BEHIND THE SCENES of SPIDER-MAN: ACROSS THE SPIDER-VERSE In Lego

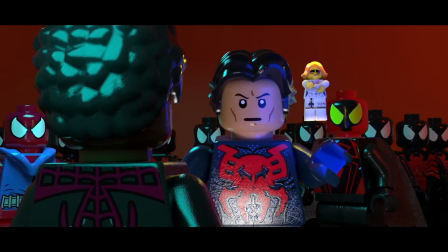(0:00)
Hey everyone, I wanted to make a behind the scenes video for the Across the Spider-Verse video. Here's how I made it.
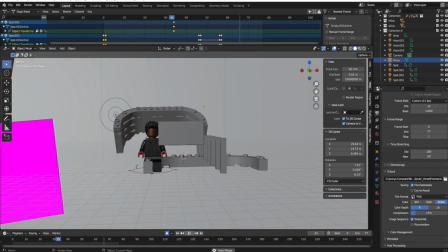(0:08)
This was the first scene I animated. For this recreation, I wanted every scene to match as closely as possible to the original TV spot.
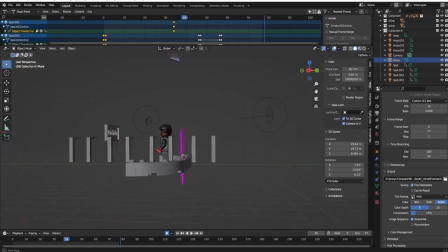(0:14)
I hadn't seen the movie yet, so I tried to make it look like New York train sequence thing. For this, I had Miles be the central focus with a bunch of street lamps and billboards passing with a colored ring sequence.
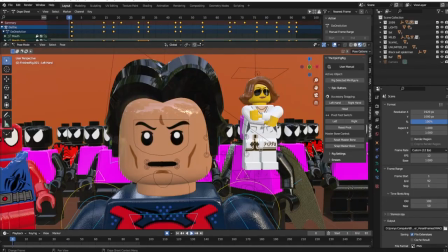(0:24)
I also dropped in a blue/green mesh in the background. This was new because I used a Blender add-on Mechaface for mouth animation in the video for Miguel in this sequence.
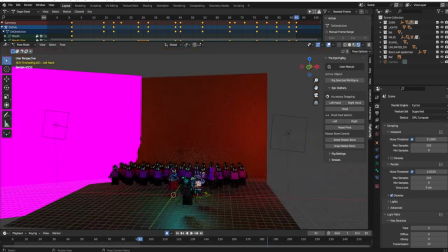(0:33)
I struggled with this scene here and the other one for a couple of days trying to get the lighting and atmosphere to match the original just right.
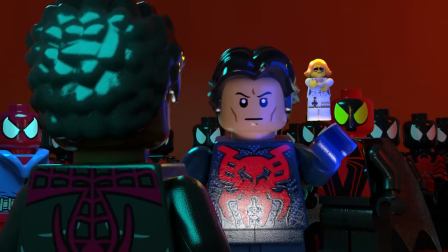(0:39)
Miles and Miguel both had a whole lot of different lights illuminating them. This shot is a close-up of Miguel with Scarlet, Miles, and Unlimited with numerous other Spider-Men in the background.
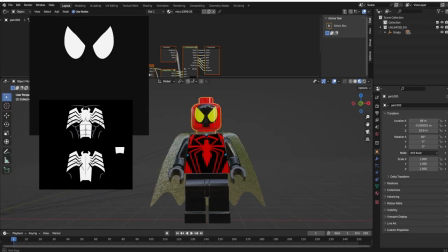(0:48)
I created Unlimited with a base of black suit Spider-Man and created decals to match him closely as possible.
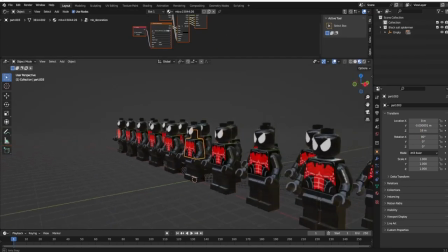(0:54)
A common theme among the background Spider-Man was that they all had a red spider you could see, so I used a black suit Spider-Man and created a red version of his spider for them.
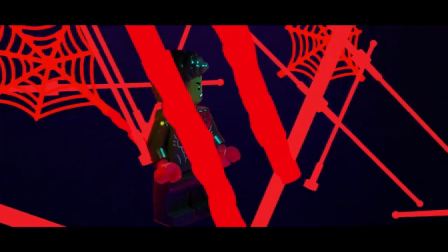(1:02)
This scene was a lot of fun. I had a general idea of how I would do this one. I had Miles standing surrounded by all these Lego antenna and web pieces.
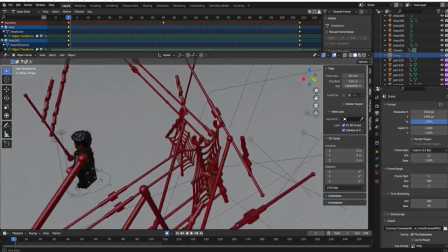(1:09)
I exported them out of Mechabricks, and then when I added them in Blender, I added a red glowing emission to make them stand out.
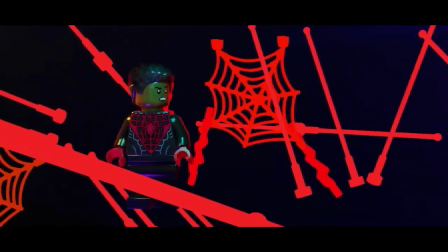(1:15)
This is one of my favorites. I love how the camera follows the web in this shot. I had no idea how I was going to do this scene originally.
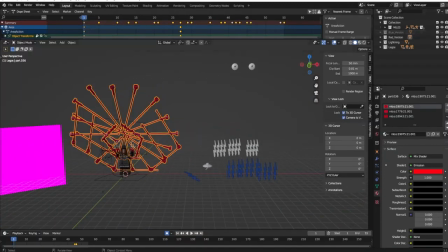(1:20)
I used the same antenna and web pieces for this one. However, I had two sets, one red and one blue.
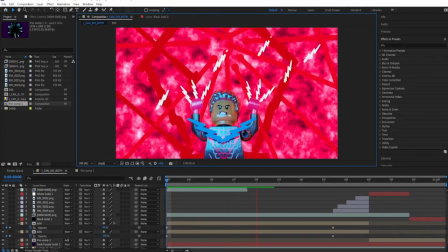(1:26)
I exported both of them so I could keyframe and mask the webs turning from blue to red in Adobe After Effects, where I also created the background for this.
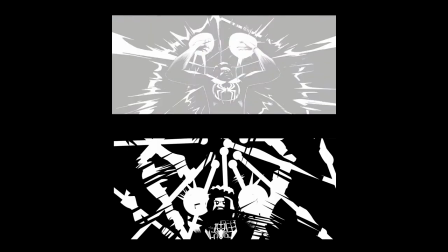(1:34)
During the scene, there are a few frames where it turns to black and white. I animated these frames in Blender and hopped in Adobe Illustrator to create frames in the same style by tracing over them.
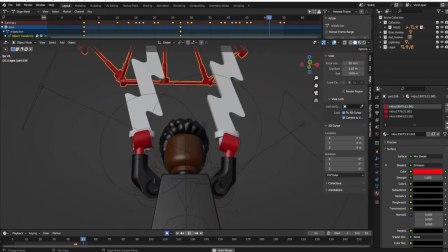(1:42)
To keep it with true LEGO fashion, I wanted Miles' Venom Bite to be composed of LEGO lightning pieces.
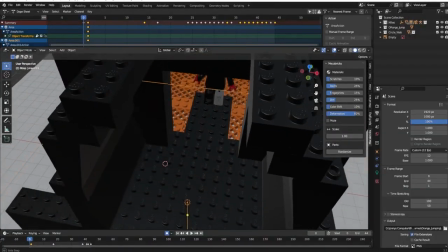(1:47)
For this one, I created a room similar to the one in the TV spot and then added a bright orange light at the bottom to match the original scene.
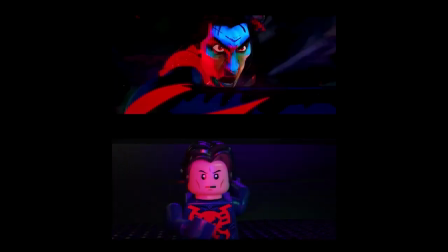(1:54)
Here, Miguel is running after Miles. When I was watching the footage back, I noticed he kind of swings his arms far, which I wanted to match with this.
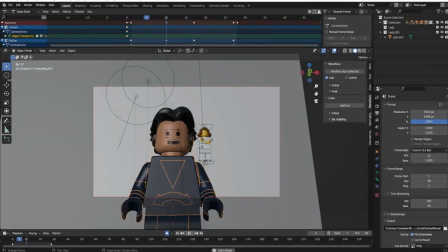(2:02)
I have his arms out of socket and a bit farther than I normally would animate. This close-up of Miguel is where I used Mechaface for the first time to do mouth animation in the video.
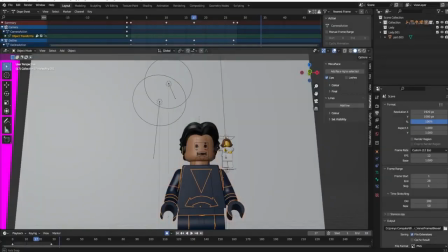(2:10)
It was a short amount of dialogue, but a good learning experience. Miguel and Lila both have all sorts of lights hitting them with the mesh in the backdrop.
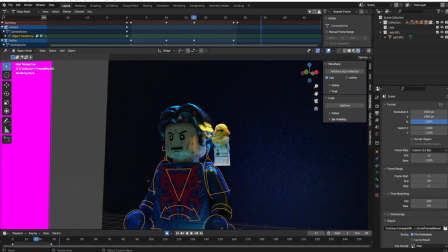(2:17)
Lila has a box of lights hitting her to give her that glowing hologram effect she has in the movie.
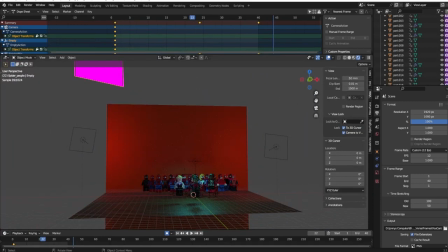(2:22)
This was the other scene where I struggled for a while trying to get the lighting just right. This went through 3 different versions in total.
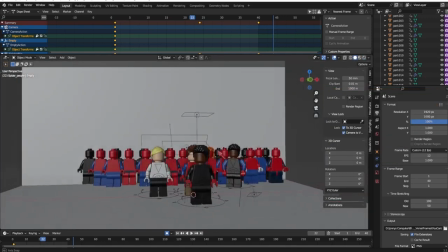(2:28)
I also used a lot of different Spider-Man minifigures on Mechabricks for this one. This entire sequence took a bit to animate and render.
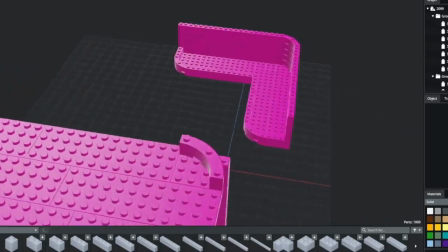(2:35)
The hardest part for me was trying to figure out the setting and how to animate it. In the first scene here, I created one row and then duplicated it a couple of times and keyframed it moving.
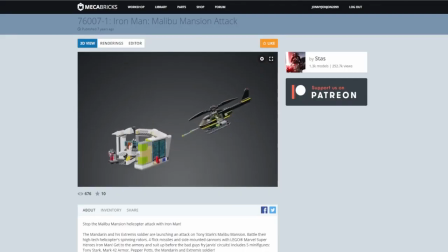(2:44)
The helicopter is from the Iron Man Malibu Mansion Attack by Stas on Mechabricks.
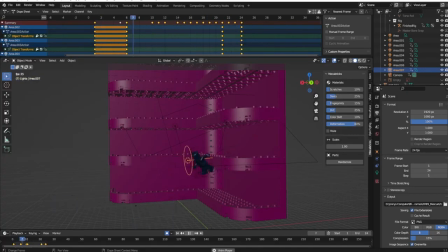(2:50)
Miguel jumps really fast in the scene, and for that, I created different pieces with this headpiece in front to give the illusion of smear frames.
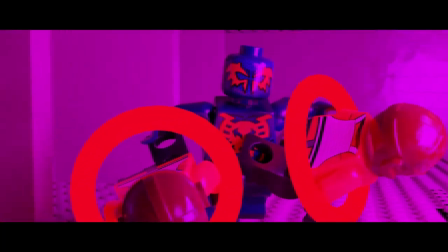(2:57)
I reused them here for a few frames before using the minifigure again. I created the set for this one by adding more depth to the scene I had created beforehand.
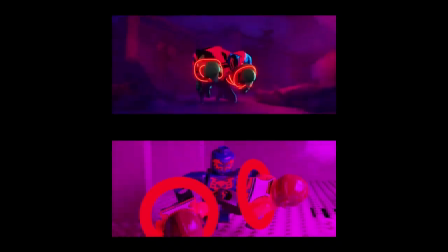(3:05)
I had to replay the clip multiple times to see how it was laid out.
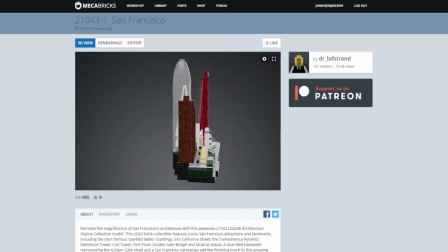(3:08)
I used some of the buildings from San Francisco by Dr._Loftstrand, New York City by Stas,
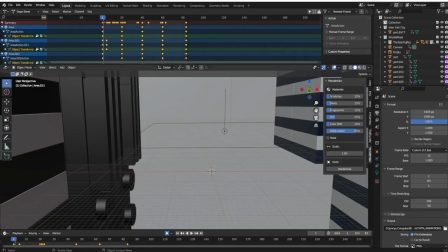(3:16)
Singapore by Steven3321 for the scene. I made some adjustments and added a few pieces and scaled them up in Blender.
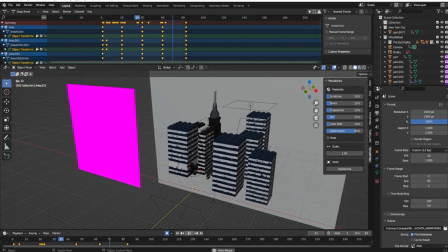(3:23)
I used a whole lot of different lights that moved with the buildings. I then did the lighting and rain effects in Adobe After Effects.
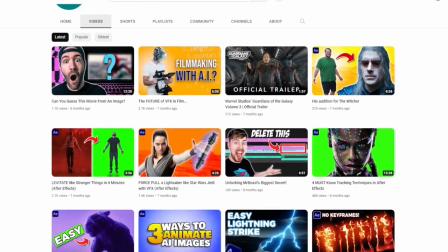(3:31)
For the light and strike effect, I followed a tutorial on YouTube by Some Dudes Films by using a plugin by Video Copilot.
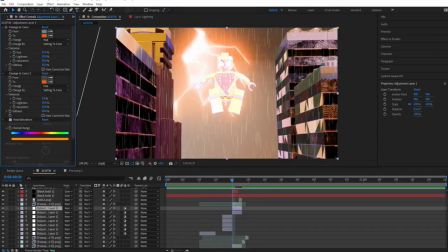(3:38)
Similar to scene 4 of Miles, there's a few frames with different colors. I did this in After Effects by changing the colors and messing with the hue and saturation and black and white effect.
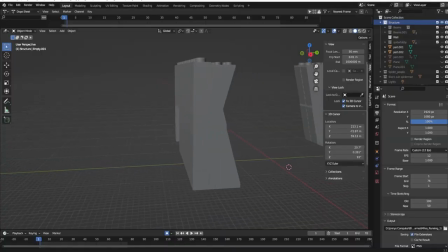(3:47)
A couple of different elements were used in this sequence. I created the sides of the building and scaled them up, and then I made the building/floor.
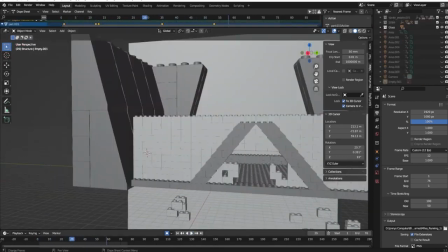(3:54)
The glass that he breaks through was another element. The beams in the back were made and the spider people were put on them.
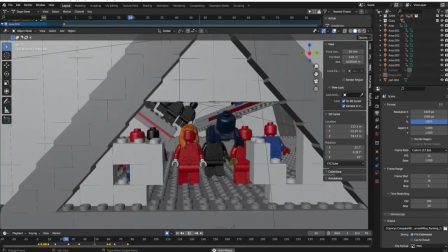(4:00)
And then finally, Miles running from a few spider people with Miguel chasing after him.
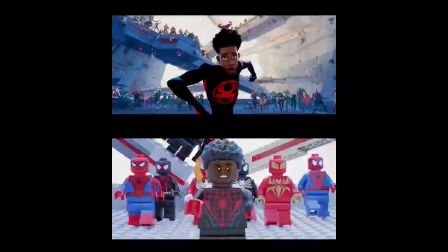(4:05)
This scene doesn't feature as many as in the official clip.
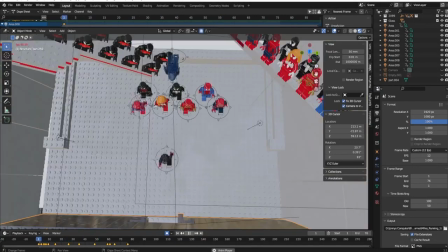(4:08)
Here, I animated 7 different spider people running one at a time with Miguel leaping after Miles.
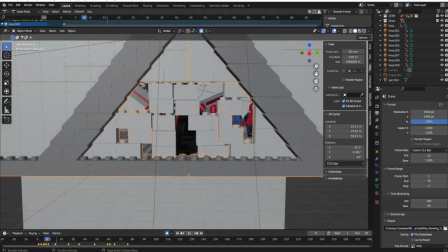(4:13)
My favorite part from this is Miles jumping through the glass. I created the glass together in a row and then keyframed it breaking with him jumping through it.
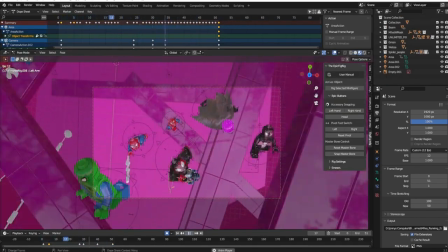(4:22)
This was one of my favorite sequences to animate. This one is composed of spider people with a mesh background in the shape of an octagon and Lego beams.
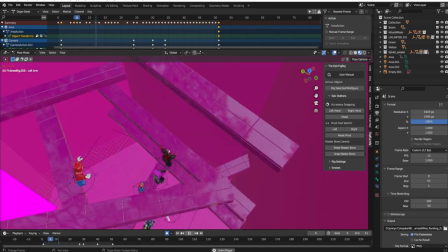(4:29)
This one, like the previous one, features a whole lot of spider people. I had to reanimate Miles a couple of times as he jumped from beam to beam just to get it right.
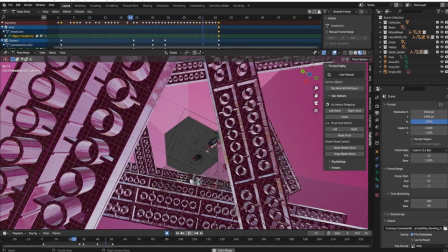(4:37)
The camera had to be adjusted a lot throughout this one to make sure it stayed close to Miles.
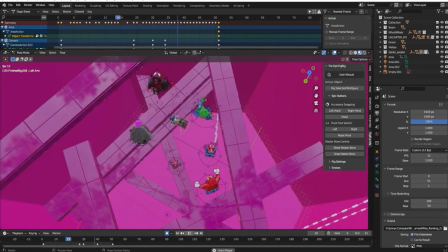(4:41)
I also animated spider people chasing him in all different directions. I was very happy with the text that goes behind Miguel in this sequence.
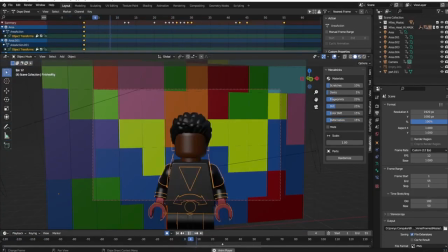(4:50)
That was fun to do. I had a general idea of how I would do this one.
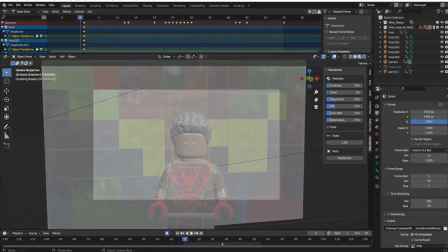(4:54)
The animation of him putting his mask on turned out great. I had to figure out how I was going to do the colorful shapes and lighting.
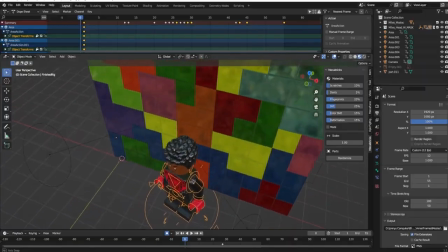(5:00)
I decided to use colored pane glass bricks to form the shapes.
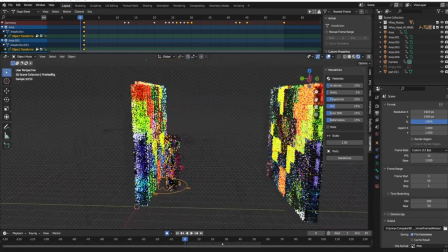(5:04)
I added a light behind the glass, and then I duplicated and flipped it and put it on the other side to illuminate Miles.
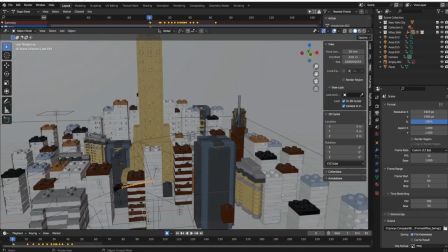(5:11)
Similar to the lightning strike jump, I scaled up some LEGO architectural buildings for this sequence.
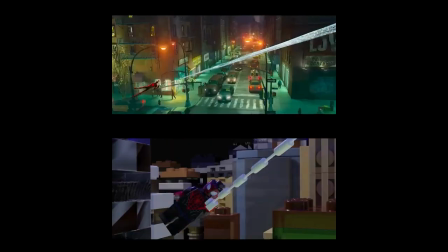(5:17)
This shot looks much different compared to the original scene.
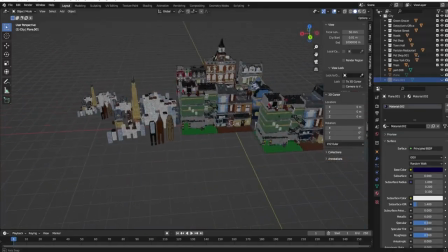(5:20)
My original idea was to use a bunch of LEGO modular buildings for this scene, but I ran into issues as the set was too large and I could not properly light it due to limitations.
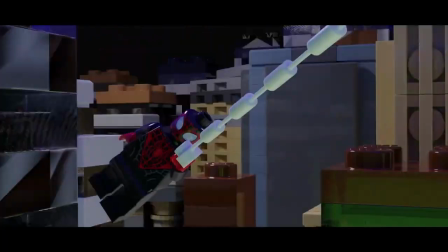(5:28)
I'm still very happy with how the sequence turned out.
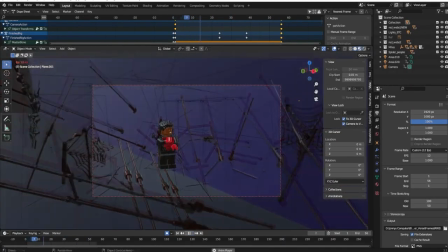(5:31)
I again used the antenna and web pieces, built up some of the slanted webs, and then had them all fall and turn into the LEGO lightsaber piece.
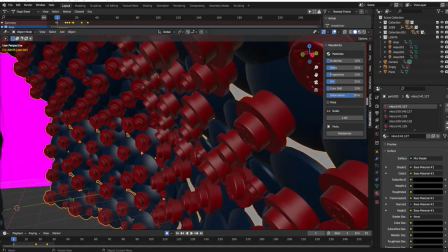(5:38)
This shot here was two different layers. The background was a circular piece with a red piece that was copied and pasted and then duplicated and adjusted for different angles.
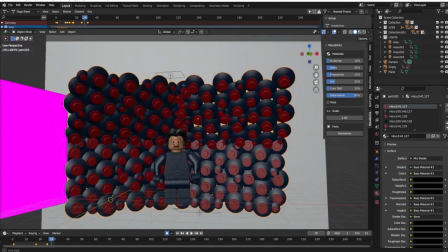(5:47)
I animated Miguel with mecha face and added in lighting for him and the background, and then exported both separately.
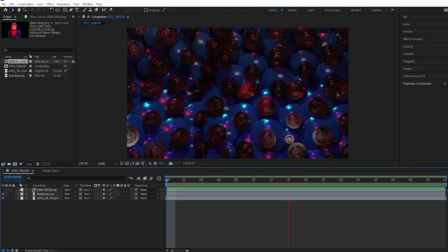(5:53)
The background and Miguel on a transparent background so I could just drop him in there. He rendered very fast.
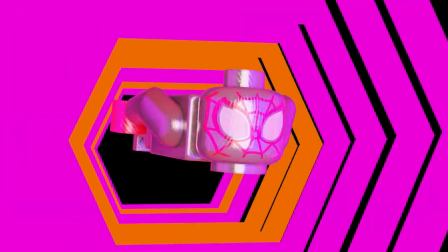(5:59)
Here's the original version of the first scene. In the second version,
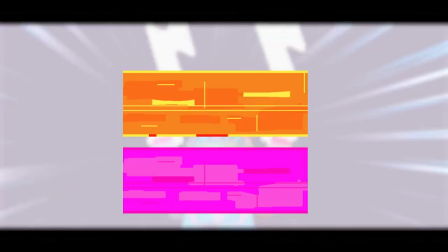(6:03)
I created the texture for the portals in Photoshop and painted a rectangle orange and pink with different hues and then exported them and added the texture into Blender.
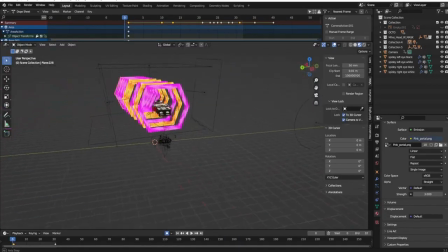(6:12)
I then added an emission effect to the portals to make them glow. This was the first scene where the Spider-Man face rig was used to make Miles' eyes squint.
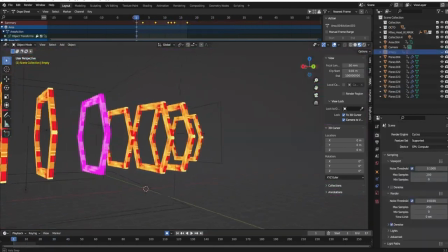(6:20)
I then animated him in the portals. For scene 2, I reused the portals from before but rearranged them and then had the camera zoom in.
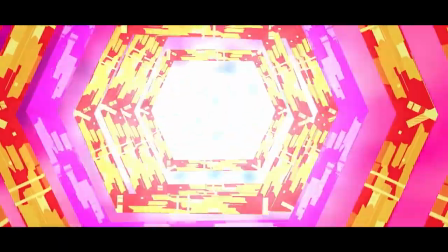(6:28)
For both scenes, I added additional effects in Adobe After Effects.
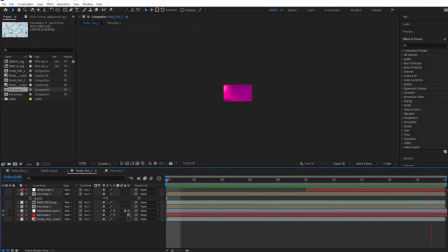(6:32)
The background is a fractal noise effect with hue and saturation dropped on it with additional color with a slight blur.
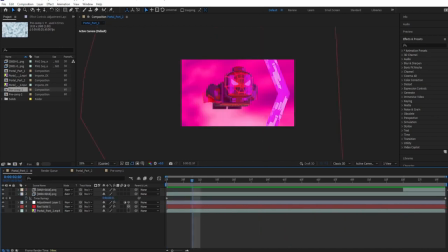(6:38)
The background for scene 1 was tilted to the side to add in perspective. For the brief second where the portal and Miles changed to a bluish color, that was done by using a change to color effect.
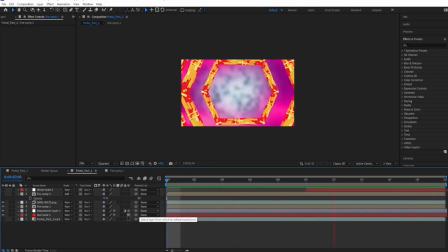(6:46)
I added in another fractal noise for the bright light and added in a white solid for a fade.
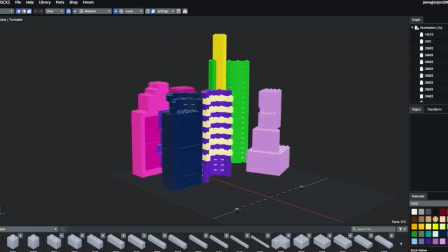(6:52)
I created the buildings to match as close as possible to the original scene, then scaled them up.
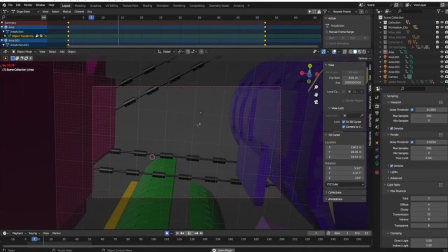(6:57)
The camera movement was animated first. Next, I animated Miles' eyes and then his movements.
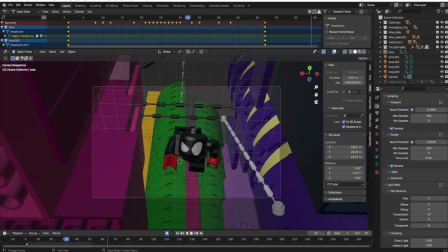(7:03)
Finally, the webs were animated. The sky backdrop was added in Adobe After Effects.
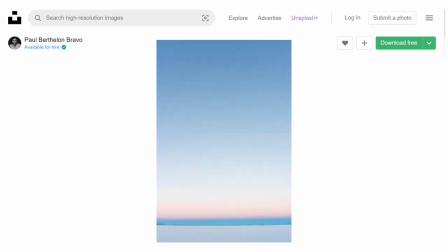(7:08)
The background image was taken by Paul Berthleon Bravo on Unsplash.
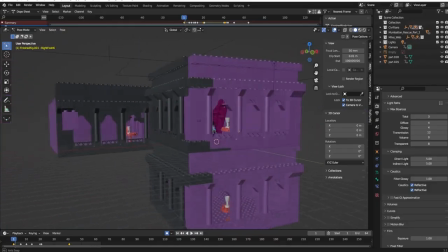(7:13)
Originally with this scene, I wanted the building to be at an angle like it was in the original.
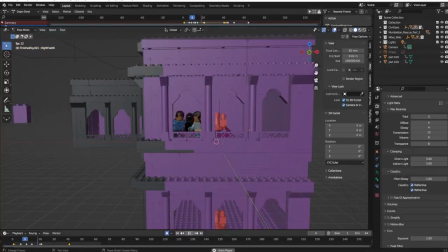(7:17)
I decided when animating to just have it be them jumping out the side instead of having the camera show more of the building.
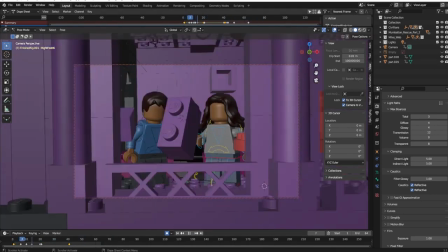(7:22)
The roof behind them collapses with some LEGO bricks falling for a few frames. I added in colored smoke in Adobe After Effects.
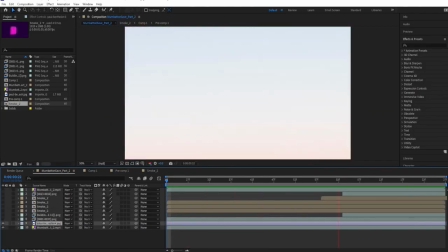(7:29)
This was broken up into a few different layers. Number 1, the sky. Number 2, Miles saving the people.
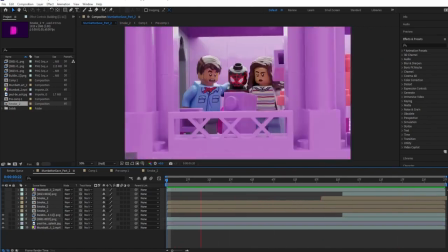(7:36)
Number 3, frames of just the building. Number 4, smoke effects.
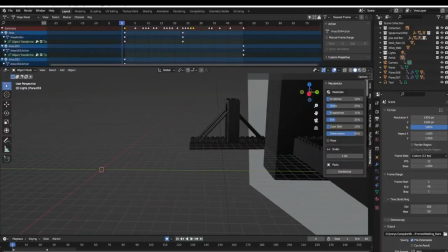(7:40)
And finally, number 5, Miles and the people mid-air. This scene has 2099, Jessica, and Scarlet in the rain.
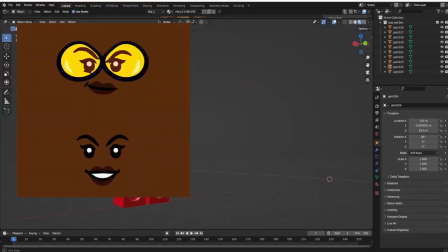(7:47)
I created the face decal for Jessica in Adobe Illustrator. I took inspiration for her goggles from Bumblebee from DC.
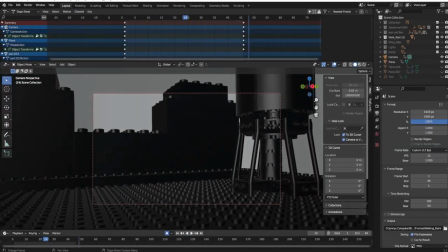(7:54)
I built a set and added a dark background to be the night sky. The figures were adding in next. Jessica was the first one animated with 2099 being the second and Scarlet being the third.
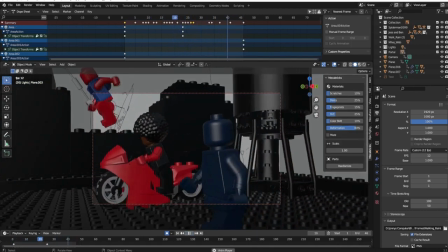(8:04)
I then reused the portals from the previous scene again and animated those. The welcome text was added behind the three of them.
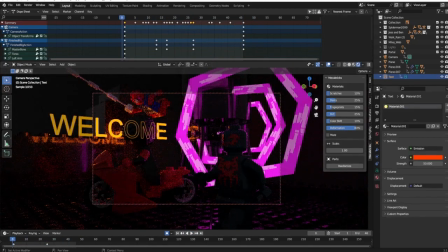(8:11)
I changed the color and added an emission light to the scene.